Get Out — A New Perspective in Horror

Hi, I'm Michael. This is Lessons from the Screenplay.
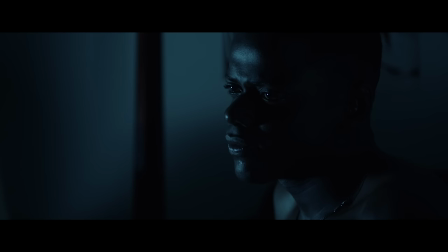[0:05]
When we go to see a horror film, we usually have some idea of what to expect.
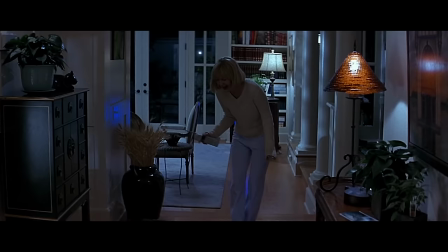[0:09]
The common tropes and cliches have been so well documented, they're even referenced in horror films themselves.
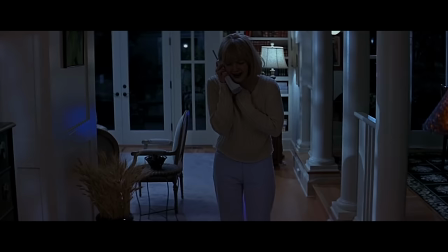[0:15] You should never say who's there. Don't you watch scary movies? It's a death wish.
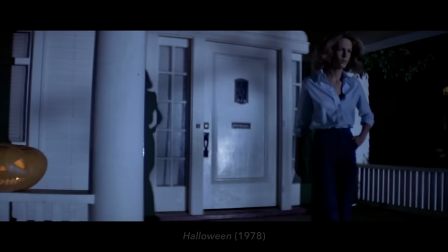[0:20]
But the horror films that stick with us are often the ones that provide a unique twist on the character's perspective of the horror.
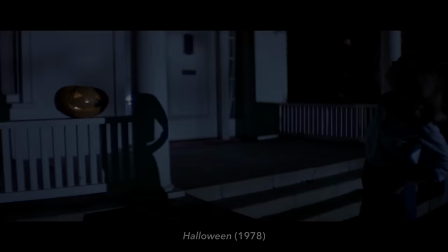[0:26]
Like a slasher film told through the eyes of teenagers on the night of Halloween. Or a monster film following truck drivers in space, where escape is nearly impossible and no one can hear you scream.
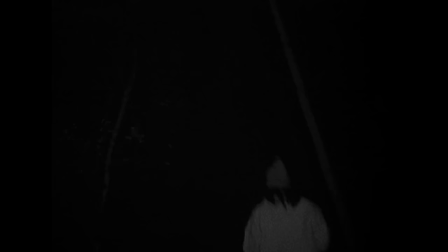[0:37]
Or a found footage film told through the point of view of documentary filmmakers. And with each of these different perspectives comes new ways of telling the story.
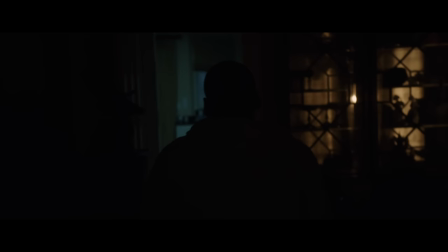[0:46]
Get Out follows in this tradition, providing an unfamiliar perspective on the horror.
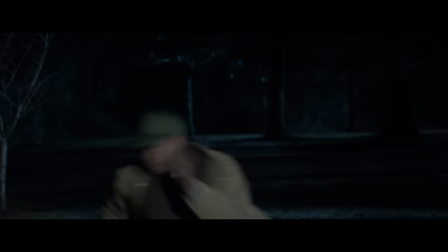[0:52]
But in this case, it's not some exotic setting or a filmmaking gimmick. It's simply that the protagonist is black.
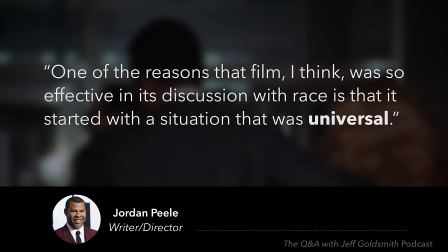[1:01]
Taking inspiration from the 1967 classic Guess Who's Coming to Dinner, in which a white woman takes her black fiancé to meet her parents, Jordan Peele said, "One of the reasons that film, I think,
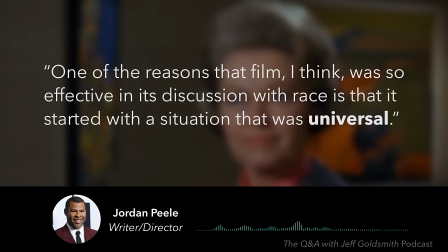[1:12]
was so effective in its discussion with race is because it started with a situation that was universal.
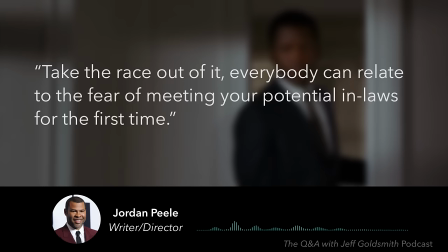[1:18]
Take the race out of it, everybody can relate to the fear of meeting your potential in-laws for the first time."
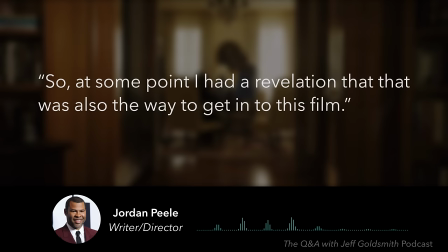[1:24]
So at some point I had a revelation that that was also the way to get into this film.
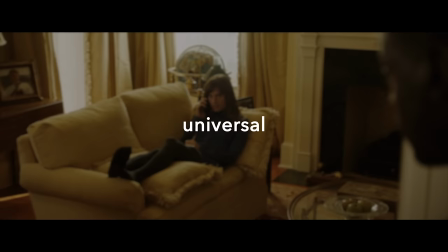[1:31]
Beginning with a situation that is universal ensures that an audience comes into a story with a certain amount of personal experience and empathy.
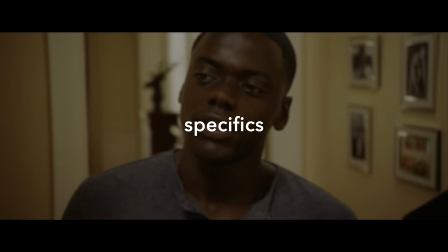[1:39]
But it's the specifics of the characters put into a situation that make a story interesting.
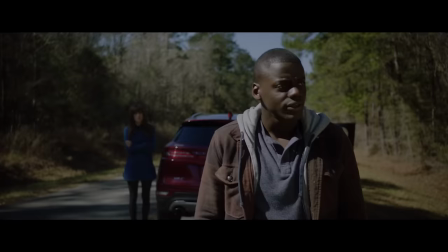[1:44]
And what impresses me most about Get Out is how Jordan Peele uses the specifics of the protagonist to unlock new storytelling techniques.
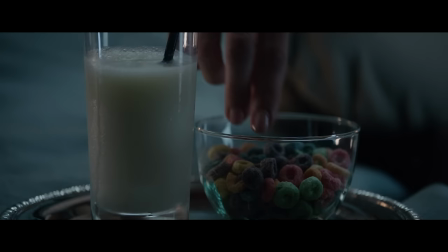[1:52]
So today, I want to look at the film's unique method of building tension, to see how it takes advantage of its premise to set up a surprising twist,
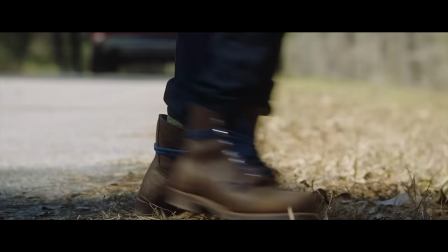[2:00]
and examine the way it creates a feeling of isolation while subverting a horror trope.
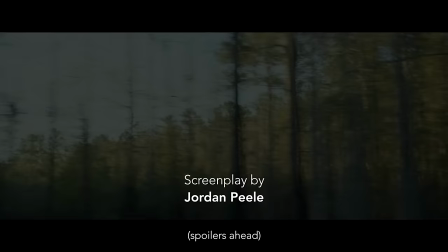[2:05]
Let's take a look at Get Out.
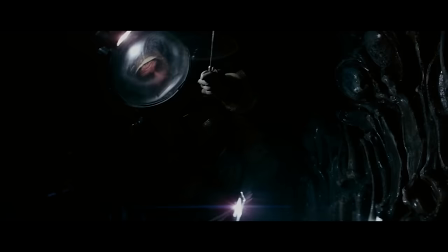Most horror films are built on tension.
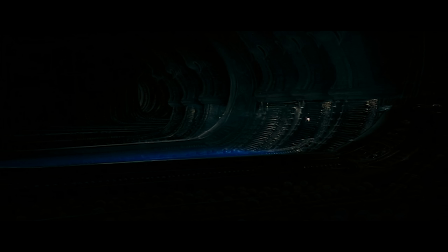[2:15]
The characters are put into a situation where they're in harm's way, and we know it's only a matter of time before the danger gets to them.
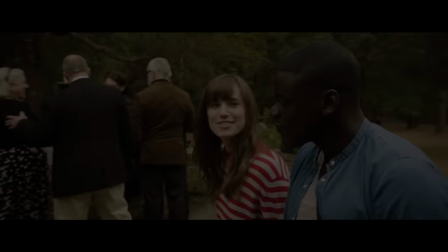[2:22]
But in Get Out, the dangerous situation isn't some alien planet or a spooky house.
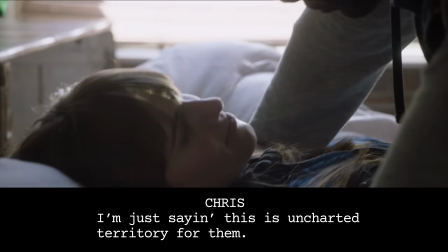[2:27]
It's a weekend in the country with rich white people.
You said I was the first black guy you ever dated. Yeah, so what? Yeah, so is this uncharted territory for you know, I don't want to get chased off the lawn with a shotgun.
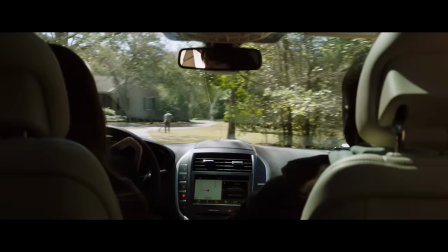[2:37]
There have been plenty of films where a suburban neighborhood is the victim of horror, but rarely is it ever the source.
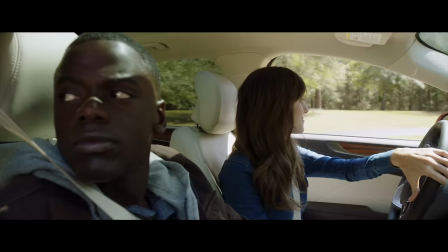[2:44]
So as Chris and Rose arrive at her parents' place, the audience is already unsure of what to expect.
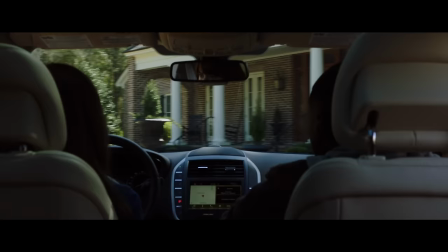[2:49]
Our biggest worry is that Chris might actually get chased off the lawn with a shotgun.
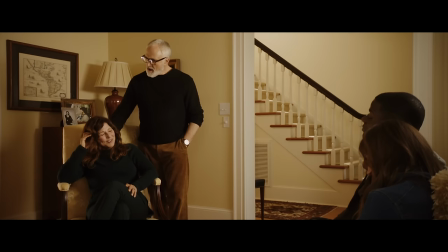[2:54]
But we quickly see that that won't be the case.
You call me Dean and you're hungry, my man.
As rather than make Rose's parents obviously disapproving of Chris, Jordan Peele decides to build tension in a more subtle way.
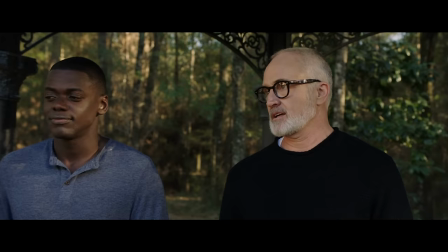[3:06] By the way, I would have voted for Obama for a third term if I could.
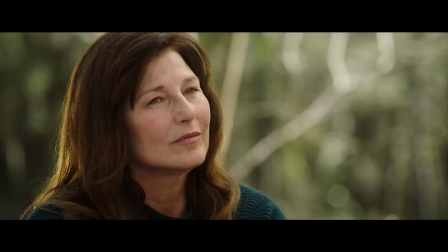[3:11] Best president in my lifetime, hands down.
While they're clearly trying to be welcoming, the parents do have moments that are a bit, as Jordan Peele says, racially clumsy.
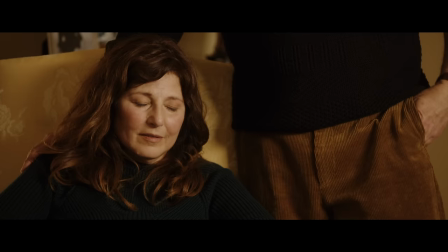[3:20] So how long has this been going on, this thing?
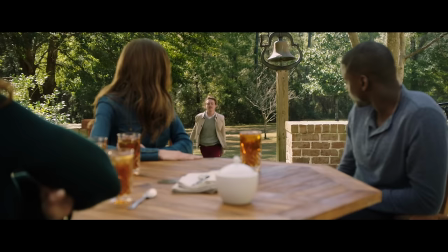[3:26]
Nothing major and with no clear malice intended, but enough to provide some basic tension.
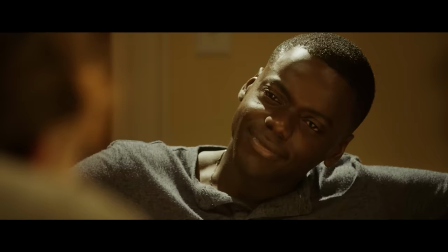[3:31] With your frame and your genetic makeup, if you really pushed your body, you'd be a beast.
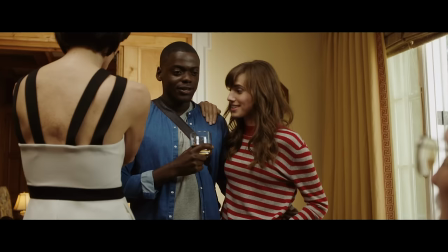[3:38]
However, as we see more moments of the family and their friends reacting to Chris's blackness, oh, not bad.
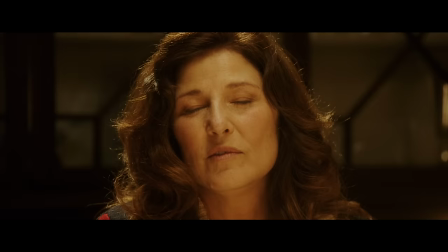[3:45]
Tension continues to build.
Jeremy.
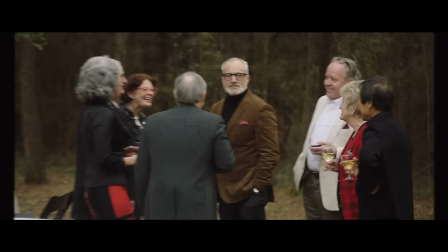[3:48]
In this way, real-life racial tensions are used to help build the suspense, making the unease we feel more layered and complex.
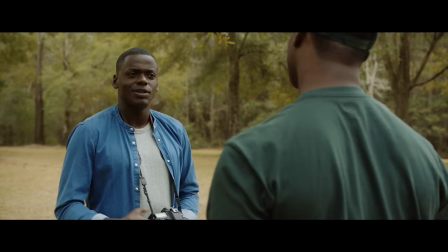[3:56]
But in many ways, the more overtly disturbing characters are the few black people Chris does encounter.
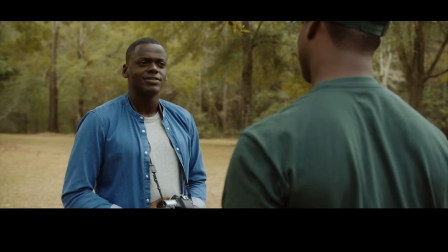[4:02]
When he reaches out to try to make a connection with them, the interactions are off-putting.
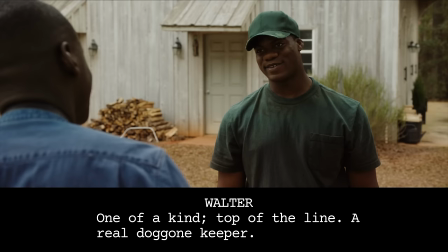[4:07] She is lovely, isn't she? Rose?
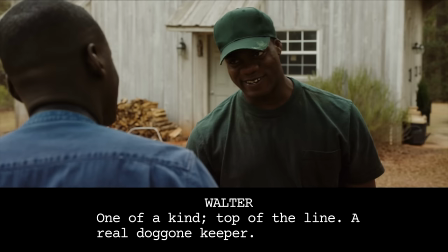[4:12] Yes, she is. One of a kind, top of the line.
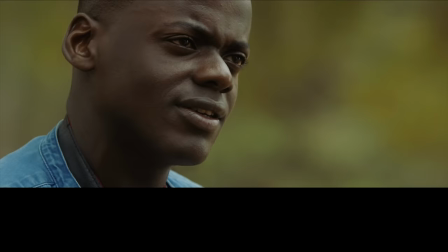[4:16] A real doggone keeper.
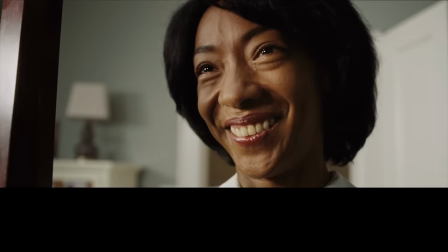[4:22] Right.
Some are particularly unsettling.
Oh, no.
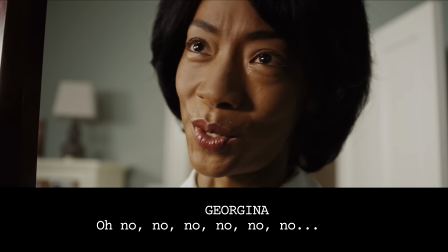[4:28] No. No. No, no, no, no, no, no, no, no, no, no, no, no.
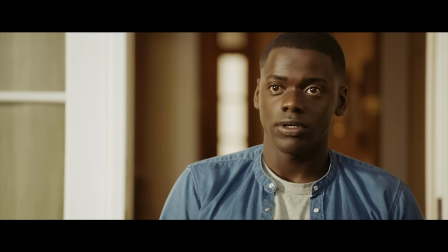[4:36] I do something.
This method of building tension is effective partially because we've never seen it used in a horror film this way.
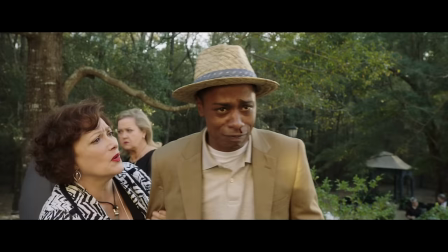[4:44] Get out.
And it's unlocked simply because of the specifics of the protagonist and his situation.
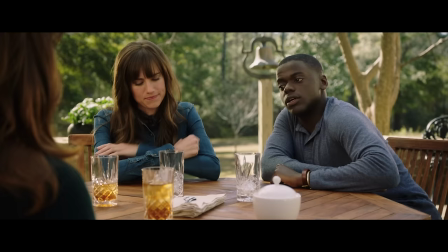[4:49]
But this is not the only technique made available because of the specifics of the protagonist.
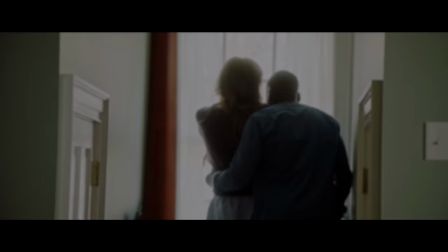[4:54]
Throughout the script, Jordan Peele utilizes a unique way of establishing trust.
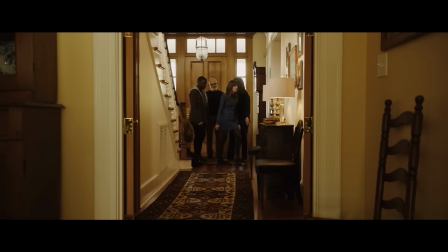[5:00]
Chris's fear going into the weekend is that Rose's parents will react negatively to their relationship, operating from a place of ignorance.
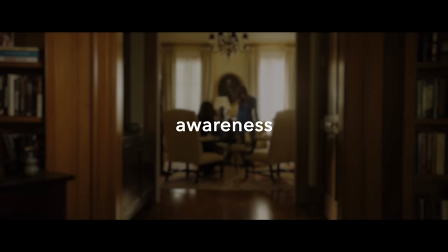[5:08]
But once he gets there, he instead sees there are moments where they're actually aware of the potential concerns he may have.
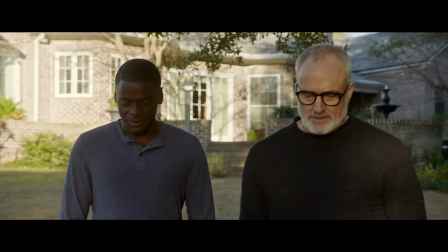[5:14] Come on, I get it. White family, black servants, it's a total cliche.
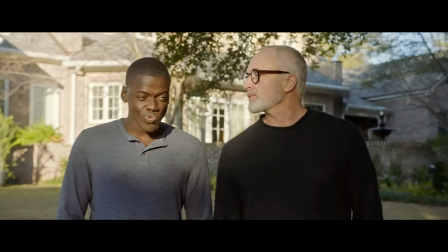[5:21] I wasn't gonna take you there. Well, you didn't have to, believe me.
This awareness assuages some of Chris's fears and makes us feel like maybe we can trust them.
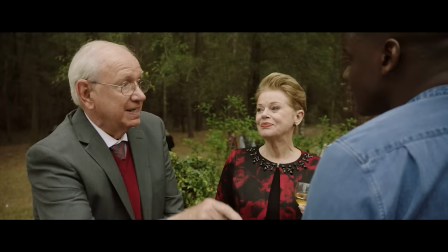[5:30]
The same technique is used during the party scene. After interacting with a number of guests who seem obsessed with Chris's blackness, I do know Tiger.
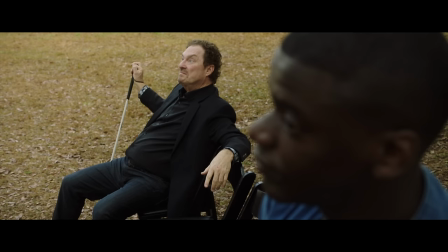[5:39]
He encounters Jim, the art dealer.
Ignorance.
Who seems to actually be aware of people's behavior and the dynamics at play.
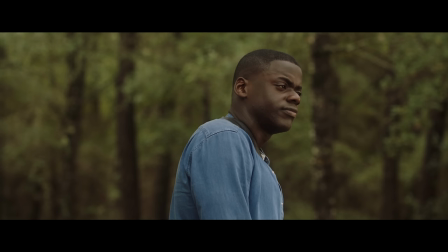[5:46] They mean well, but they have no idea what real people go through.
Once again, this makes us feel like we can trust him.
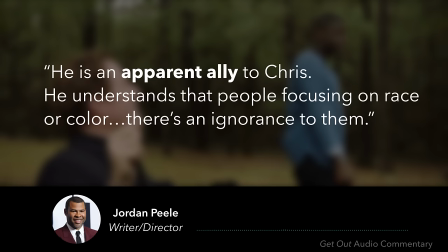[5:53]
As Jordan Peele says, he is an apparent ally to Chris. He understands that people focusing on race or color, there's an ignorance to them.
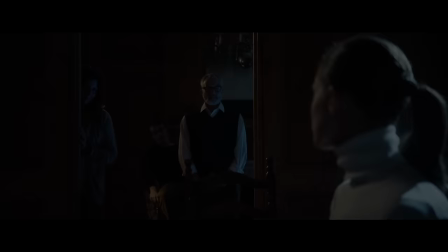[6:04]
And when we see that this trust has been misplaced, it makes the reveal during the auction scene that much more compelling.
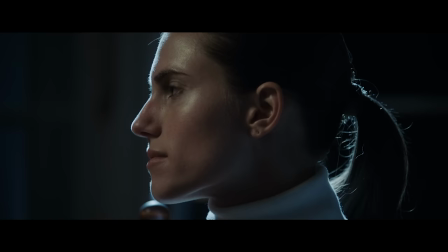[6:11]
But the best example of using awareness to establish trust is with the Rose character.
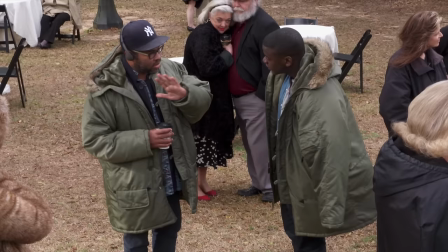[6:17]
Originally, Jordan Peele was going to tell the audience early on that she was involved in the family's plot.
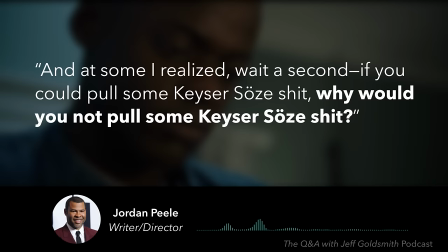[6:22]
But then, as he says, and at some point I realized, wait a second, if you could pull some Kaiser Soze shit,
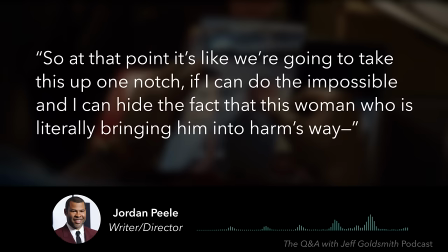[6:29]
why would you not pull some Kaiser Soze shit? So that at that point it's like, okay, all right, we're gonna take this up one notch.
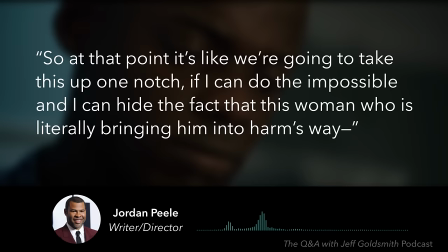[6:37]
If I can do the impossible and I can hide the fact that this woman who is literally bringing him into harm's way,
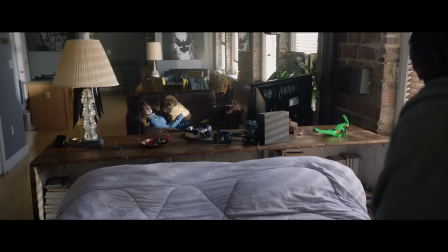[6:45]
if I can hide the fact that she's in on it, then I'll have a really great revelation. When we meet Chris and Rose, it's immediately clear they're in love.
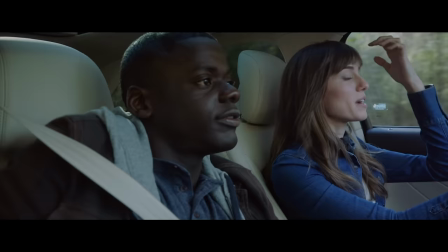[6:53]
But the thing that really helps us trust, or at least want to trust, Rose, is how much she empathizes with Chris's experience.
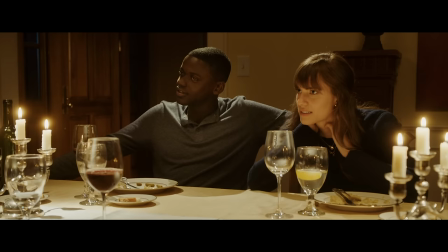[7:01]
Throughout the film, Rose is acutely aware of how people, including her family, are treating Chris differently.
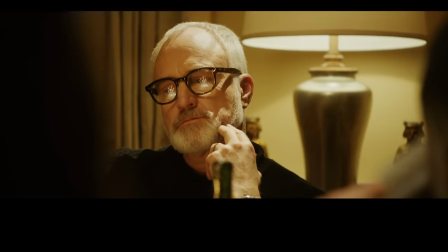[7:06]
The scene where this is conveyed most explicitly is after the awkward dinner their first night at her parents' place.
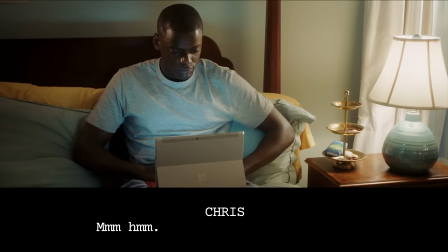[7:13] What is his problem? He's never treated any of my boyfriends that way. Ever, ever, ever.
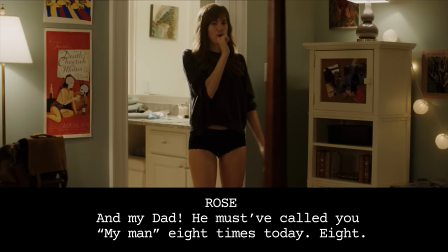[7:18] Oh my God, and then my dad was my man stuff. My man.
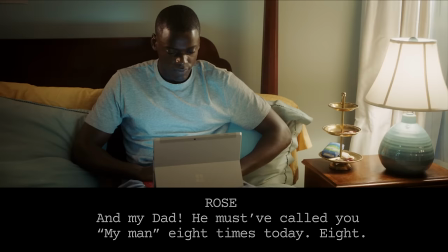[7:24] I don't think he's ever heard that or said it, and now he just, it's all he says.
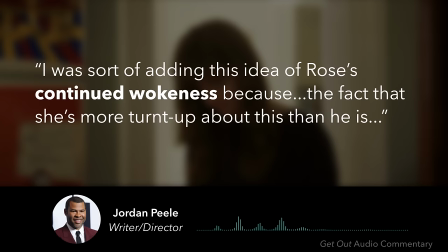[7:28]
Jordan Peele says of this scene, you know, I was sort of adding this idea of Rose's continued wokeness,
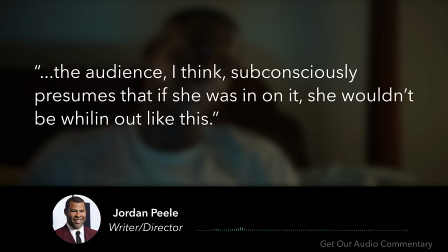[7:34]
because the fact that she's more turned up about this than he is, the audience, I think,
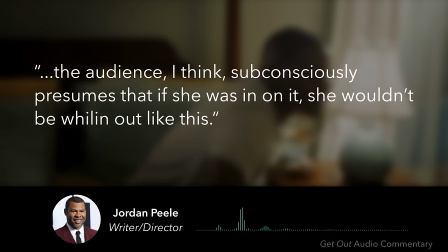[7:42]
subconsciously presumes that if she was in on it, she wouldn't be wiling out like this.
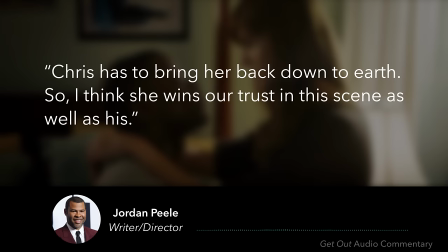[7:49]
Chris has to bring her back down to earth. So I think she wins our trust in this scene as well as his.
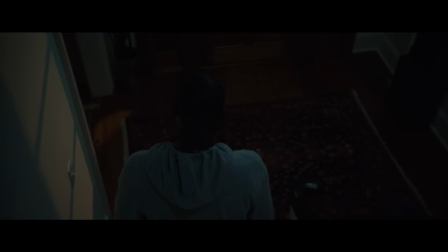[7:56]
Once again, this is a storytelling mechanism that is only unlocked because of the specificity of the protagonist and the situation he's in. But taking it a step further, because the story is so unfamiliar, a black protagonist in a horror film who ends up trapped by a white family set on stealing the bodies of African Americans,
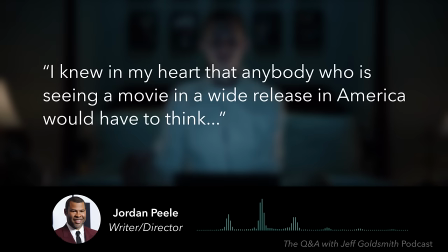[8:14]
there are even meta-level elements at play that aid in hiding Rose's true intentions.